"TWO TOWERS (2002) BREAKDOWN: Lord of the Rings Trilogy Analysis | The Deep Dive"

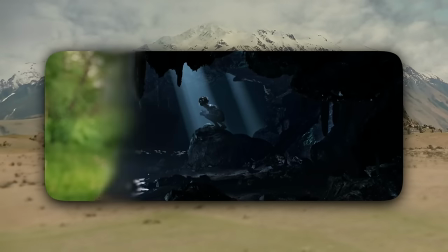495s
Now, Gollum would be almost 600 years old, the average Hobbit lifespan of 100 years extended by the ring.
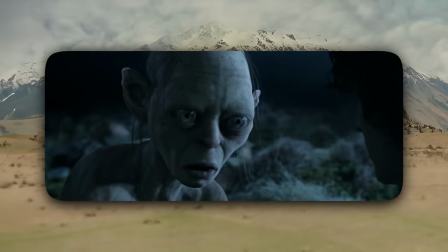501s
He speaks often in the third person as the ring has divided his mind into two, but when he says I, Frodo believes it's a better-natured Sméagol having the upper hand in that moment.
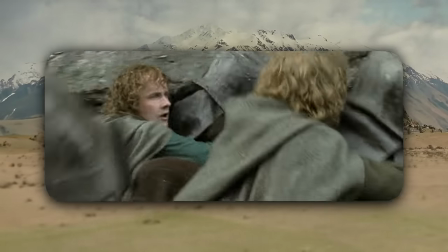510s
Gollum leads Frodo and Sam toward Mordor, while Merry and Pippin remain captives of the Uruk-hai and orcs who grab them at Amon Hin.
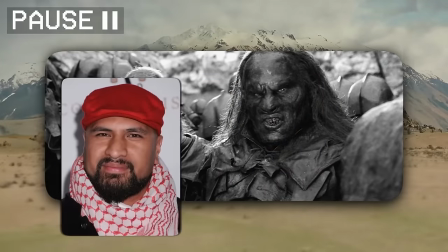516s
The one on the right is actually played by Sala Baker, who also played Sauron in the Fellowship prologue.
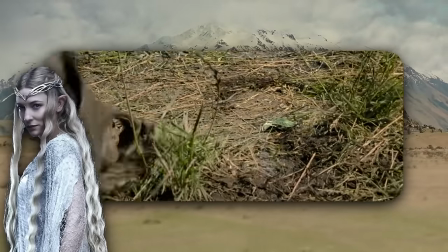520s
To leave a trail, Pippin bites off the elven brooch given to all the Fellowship by Galadriel, something that we saw more of in the extended edition, and Aragorn, Legolas, and Gimli find this brooch.
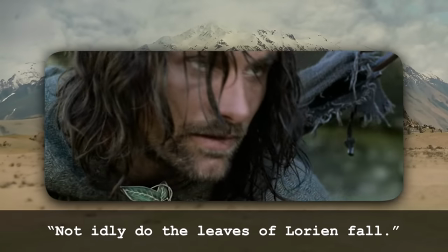529s Not idly do the leaves of Lorien fall.
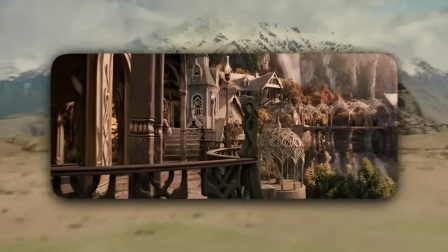531s
This line comes directly from Tolkien, and it evokes the motif of falling leaves in the autumnal imagery in Rivendell,
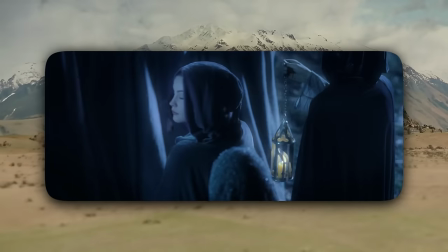538s
reflecting the seasonal shift that all the elves feel as they plan their departure from Middle-earth.
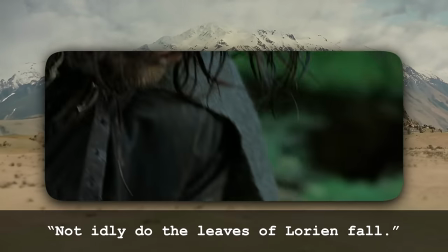542s
But Aragorn reframes these leaves falling not as just happenstance, but as a beacon of hope to fight onward.
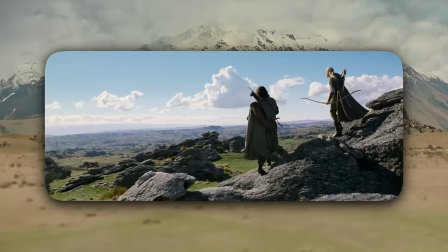548s
They hop up on the ridge.
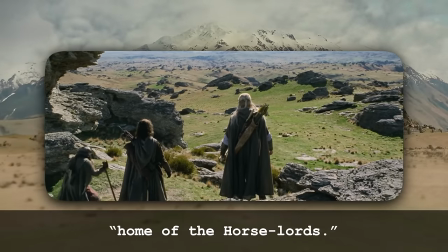553s Rohan, home of the Horse Lords.
And we hear the first hint of Howard Shore's Rohan theme.
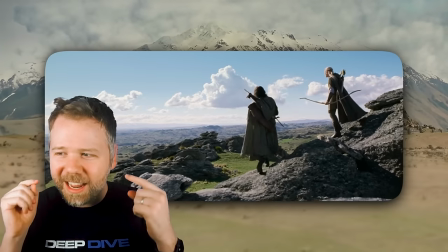560s
And I love how there's like this inherent gallop to the melody. I always hear it as, giddy up right now, we're horse boys.
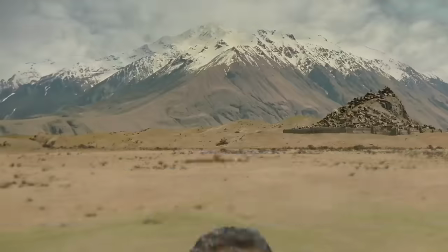566s
And by the way, the second of the two exclusive shirt designs that we've created for the Deep Dive channel for this video series is our amazing horse boy shirt.
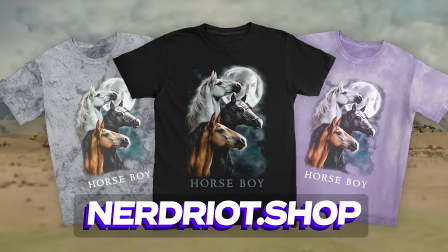576s
Grab one of these at nerdriot.shop and you too can be a horse boy. Or get it for the horse boy in your life, because we all know one.
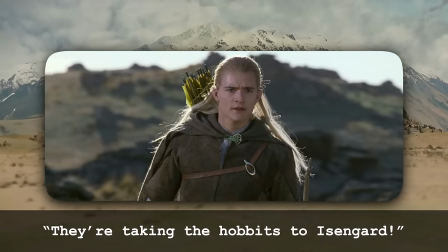583s
Legolas gets a better look.
They're taking the hobbits to Isengard!
And notice how even when these three are not running, Peter Jackson keeps the camera moving.
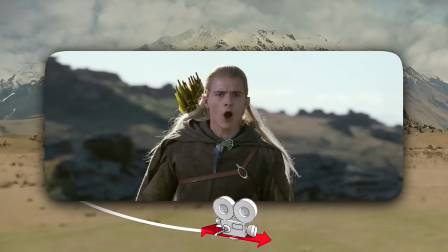591s
Like in this shot, he dollies the camera to the right past Orlando Bloom to maintain the urgency and the speed of this pursuit.
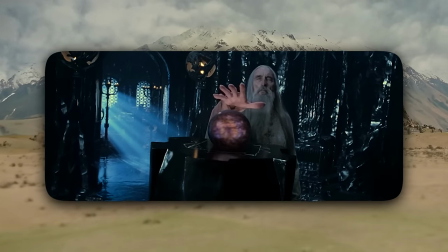596s
We check back in with Saruman and Isengard using the Palantir and connecting with Sauron, represented with the great eye atop Barad-dûr.
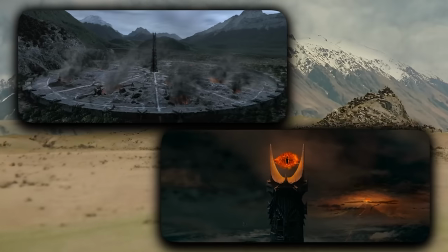603s
This is our first visual representation of the two towers of this movie's title.
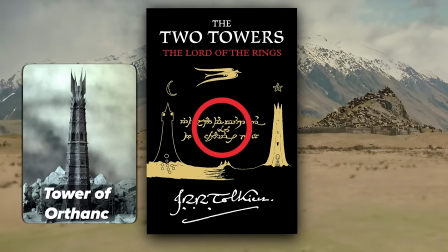607s
In Tolkien's text, the two towers that he referred to were implied to be Saruman's Tower of Orthanc and Isengard here, but instead of Barad-dûr, Minas Morgul.
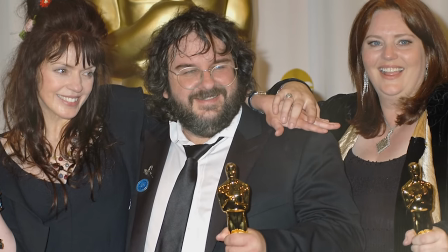614s
But Peter Jackson and Fran Walsh and Philippa Boyens conceived of the interpretation of the fiery eye of Sauron
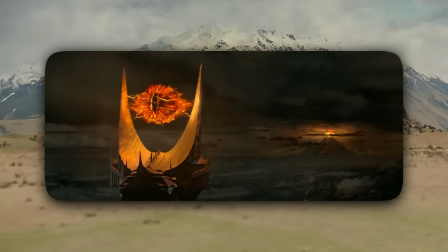619s
atop Barad-dûr in order to give Sauron a physical threat and a tangible link to his ally of Saruman.
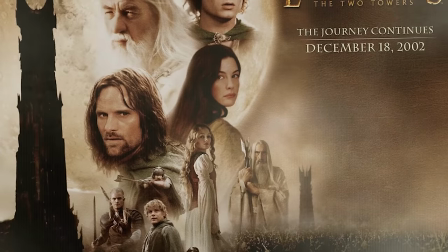625s
When this trilogy was being marketed in the early aughts, Peter Jackson was pressured by the studio to change the name of the second film to avoid associations with the 9/11 attacks.
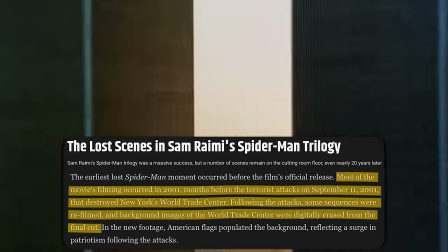632s
But Peter Jackson held firm. It's just kind of interesting to look back at the way movies like Spider-Man removed a sequence set in the World Trade Center towers and Lilo and Stitch re-edited a plane crash sequence.
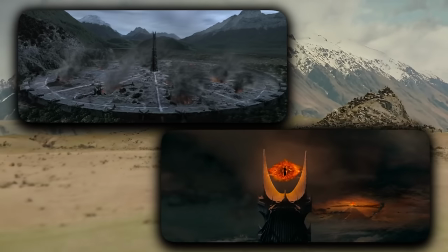641s
But Peter Jackson felt, no, our viewers are going to know what these two towers are referring to,
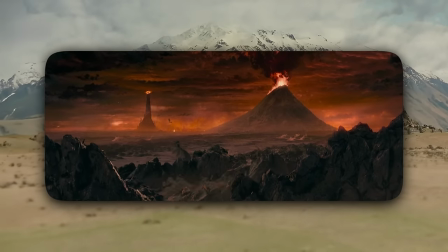646s
and it's important to this story for our heroes to feel flanked by the twin gazes of Undying Evil and Undying Evil's puppet.
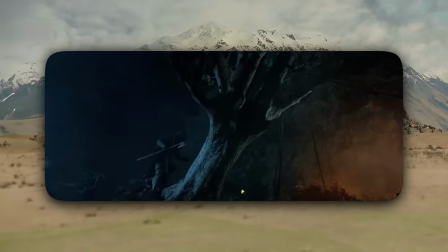653s
Jackson repurposes shots from Fellowship of Saruman's forces felling trees and birthing Uruk-hai, and now we see his new source.
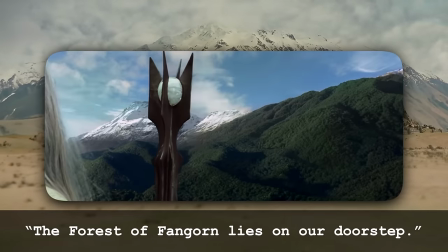660s The forest of Fangorn lies on our doorstep. Burn it.
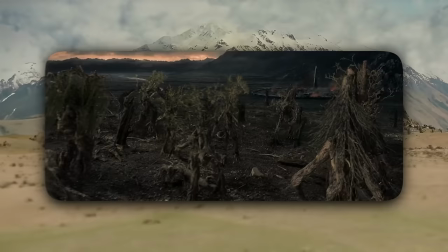667s
Saruman underestimates the resolve of the inhabitants of the Forest of Fangorn, and the dam that we just heard him ordering to erect will also spell his doom.
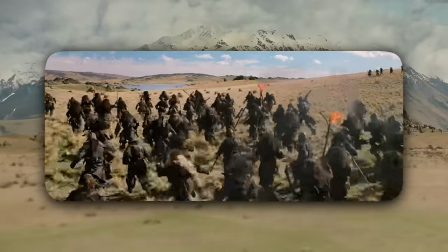674s
Saruman mobilizes the wild men of Dunland to raid the plains. This shows that the minions who serve Saruman and Sauron are not just all evil, mindless drones.
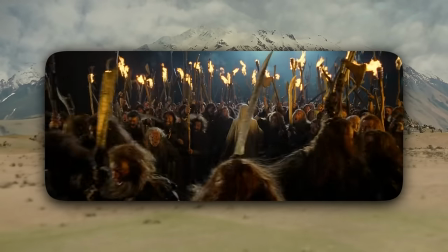683s
A lot of them include these desperate men who have been driven off their land by the Rohirrim and now just motivated by settling the score.
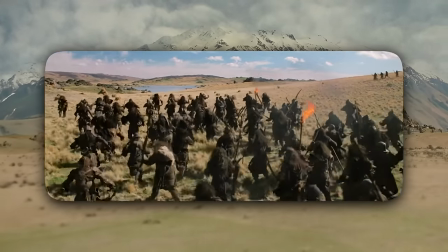689s
So Saruman is really smartly taking advantage of Rohan's enemies to weaken their hold on the land.
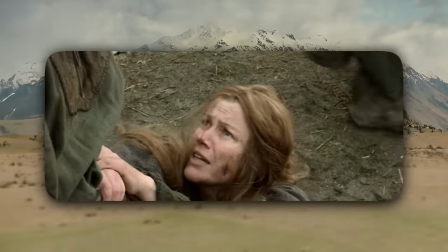694s
And we meet this Rohirrim mother, Morwen, who sends her children, Ilthane and Frida to Edoras.
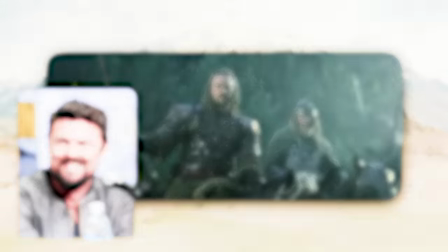698s
The family will later be reunited at Helm's Deep. Carl Urban plays Eomer, finding his slain Rohirrim brethren at the fords of Isen, including Theodred, son of the King Theoden.
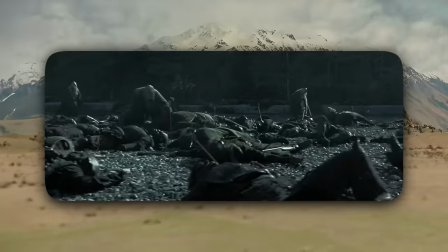707s
Jackson included this moment to show the confusion among the scrambled Rohirrim.
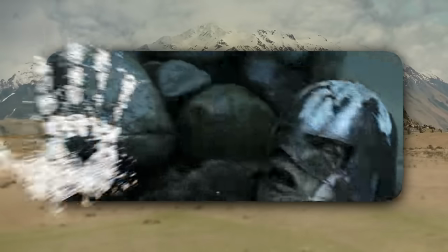711s
While everyone assumed these forces were from Mordor, his discovery of the White Hand of Saruman tells him that they are dealing with a new threat that's being bred next door.
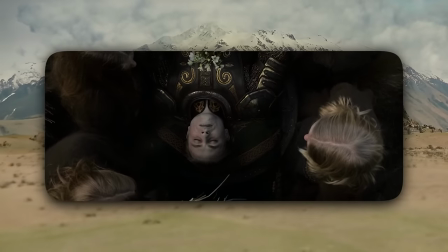718s
As with Boromir, we have another example of the elder son, the expected heir, dying, leaving it to the fathers and to other relatives to carry the burden.
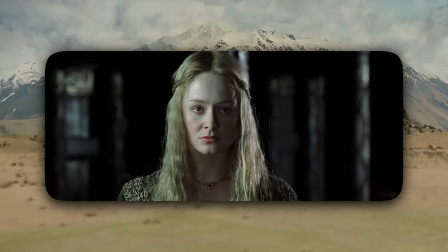726s
Eomer and his sister Eowyn are nephew and niece to Theoden. They were adopted by the king.
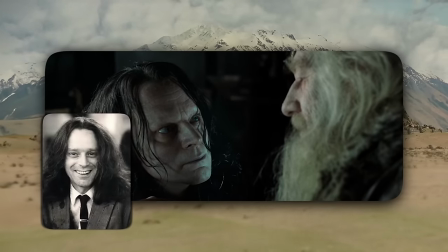730s
Advising Theoden is Grima Wormtongue, played by Brad Dourif, who, in my opinion, might be the most talented actor on the call sheet.
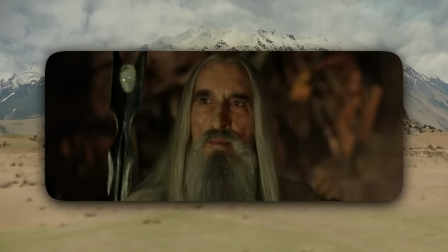738s
Like, no offense to Christopher Lee or anyone else in the cast, they're all great.